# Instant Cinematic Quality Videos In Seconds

The $80 filmmaking secret that will transform your video from this to this.
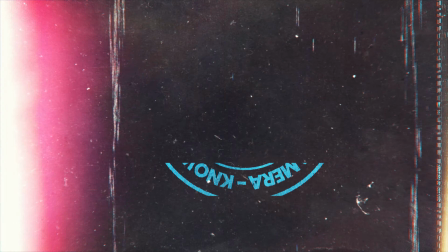Welcome to another tutorial from the INGAF Free Film School, also known as the Cinematic Organisation of Camera Know-How. And today my tip will cost you some money, but it's totally worth it as it will transform your videos from the ordinary to the mind-blowingly cinematic.
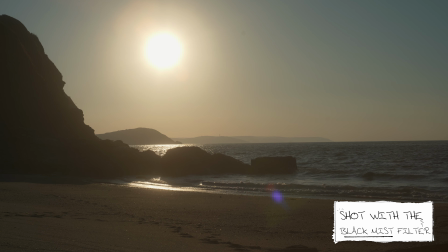0:34 If you use a DSLR or a mirrorless camera for shooting video,
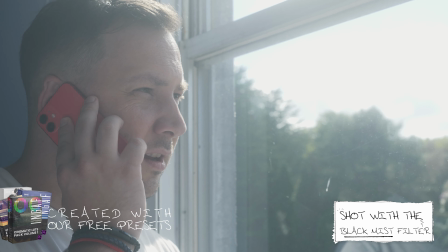0:39 the unfortunate issue you may struggle with is that your footage always
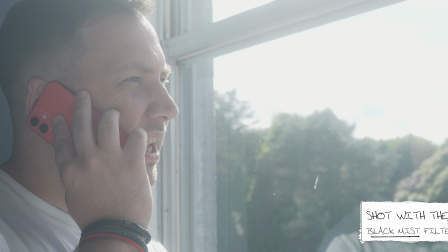0:44 looks a bit too much like video and not enough like film. In truth, those filmic qualities come from multiple sources: lighting, set design, colouring,
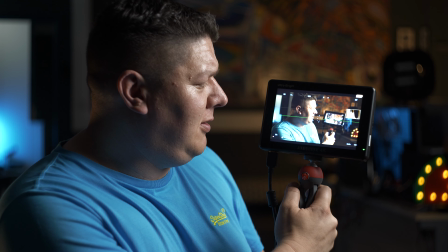0:55 but the one thing this hack overcomes is how overly sharp and digital modern cameras can make your footage look. The tool to fix that, and that this tutorial is based around, is a Pro Mist filter.
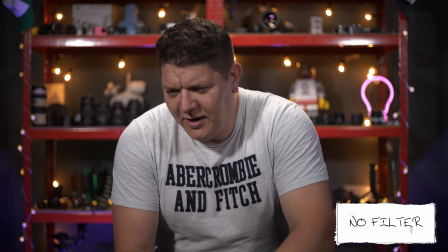1:11 For this video, we're using a K&F Concept Black Mist at a 1/4 strength,
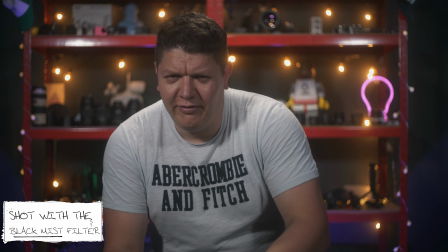1:17 but there are loads of similarly branded filters on the market. I only bought the K&F version because I'm a cheapskate.
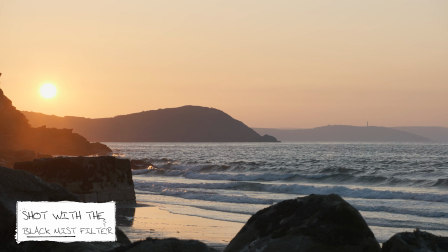1:25 A Pro Mist filter softens highlights with a bloom style glow that spills into the shadows of your shot,
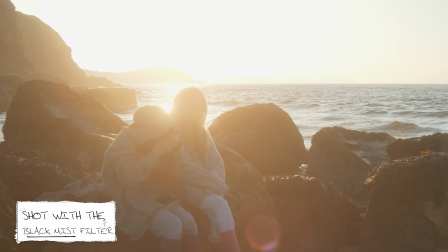1:33 creating less contrast in the image. The softening of your contrast gives your footage a hint of a filmic feel as it drops some of that digital sharpness away. It is a great tool for filming on faces as it softens the skin and the harshness associated with higher resolution digital video. But a filter on its own won't make your shot cinematic.
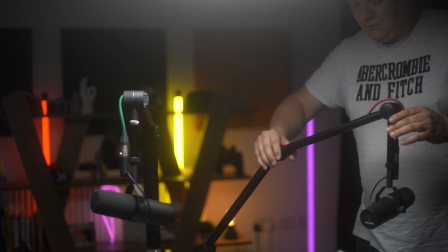2:01 You need to look for conditions where the Black Mist filter levels up your simple clips,
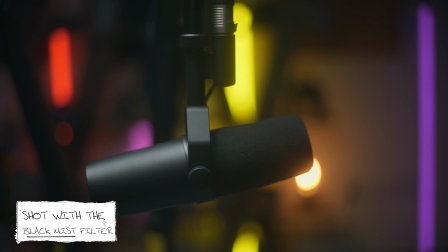2:08 well, to more cinematic footage. And that is where this video comes to life in a true free example fashion, like a top 3. After all, we're online video and attention spans here are tight. So let's go.
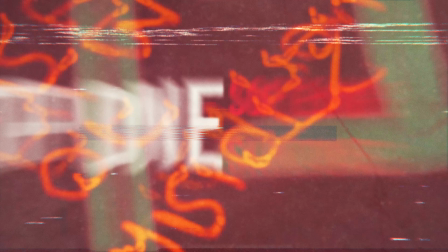2:24 Number 1, softening skin tones. First up, this filter is perfect for shooting talking head shots. It should be the go-to for fashion or portrait footage.
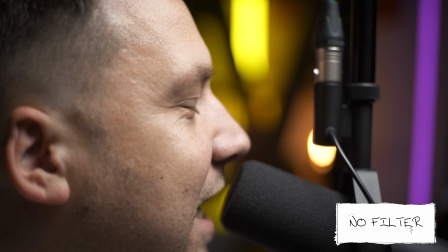2:40 When the subject is a person, you get to see smoothness across the skin tones.
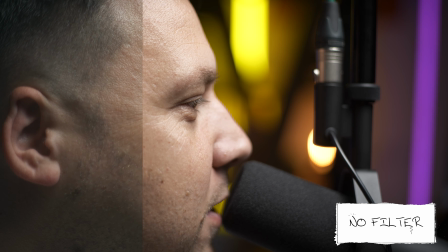2:46 The halation or blooming of the light source, well, it spreads across the frame,
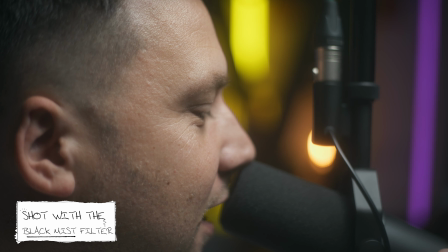2:52 gently softening your subject, and best of all, it does this without losing any texture and detail.
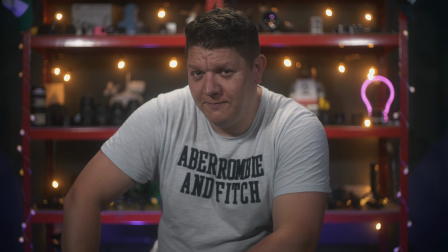2:59 In particular, I love the subtle haze created, which instantly gives my subject and frame more visual interest. There is some noticeable drop-off in contrast here.
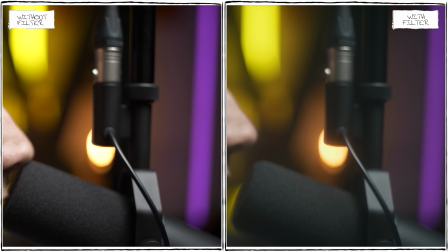3:12 This is because I'm using a 1/4 filter strength, which is, well, fairly strong. If I wanted to have a less dramatic effect, well, I could use the softer 1/8 filter.
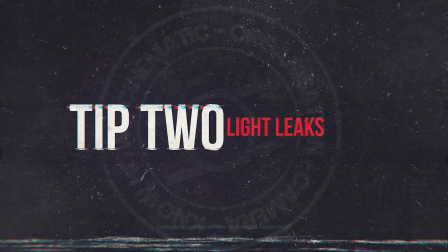3:25 Number 2, light leaks. This filter isn't just great at beautifying faces. In this shot, facing the sun,
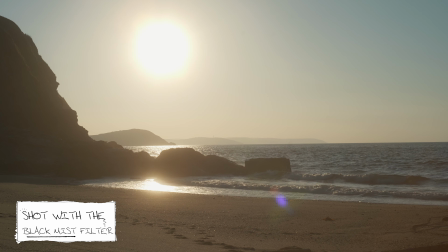3:36 you can see the dreamy atmospheric difference that is given to the video as soon as we add this filter. I would say that this is possibly one of my favourite uses for the filter.
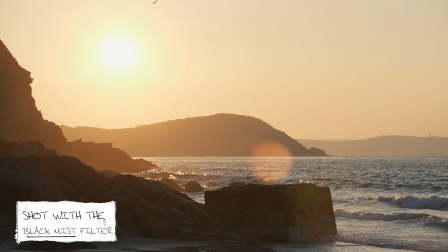3:49 When finding shots like this, well, they amplify the effect of the filter.
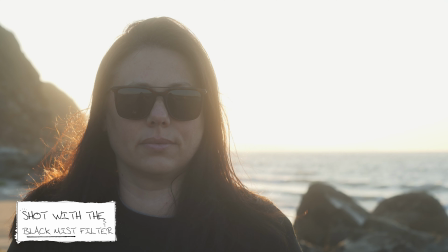3:54 We are seeking out light flares, dramatic changes in highlights, any situation where we can get the light to flare right across the lens.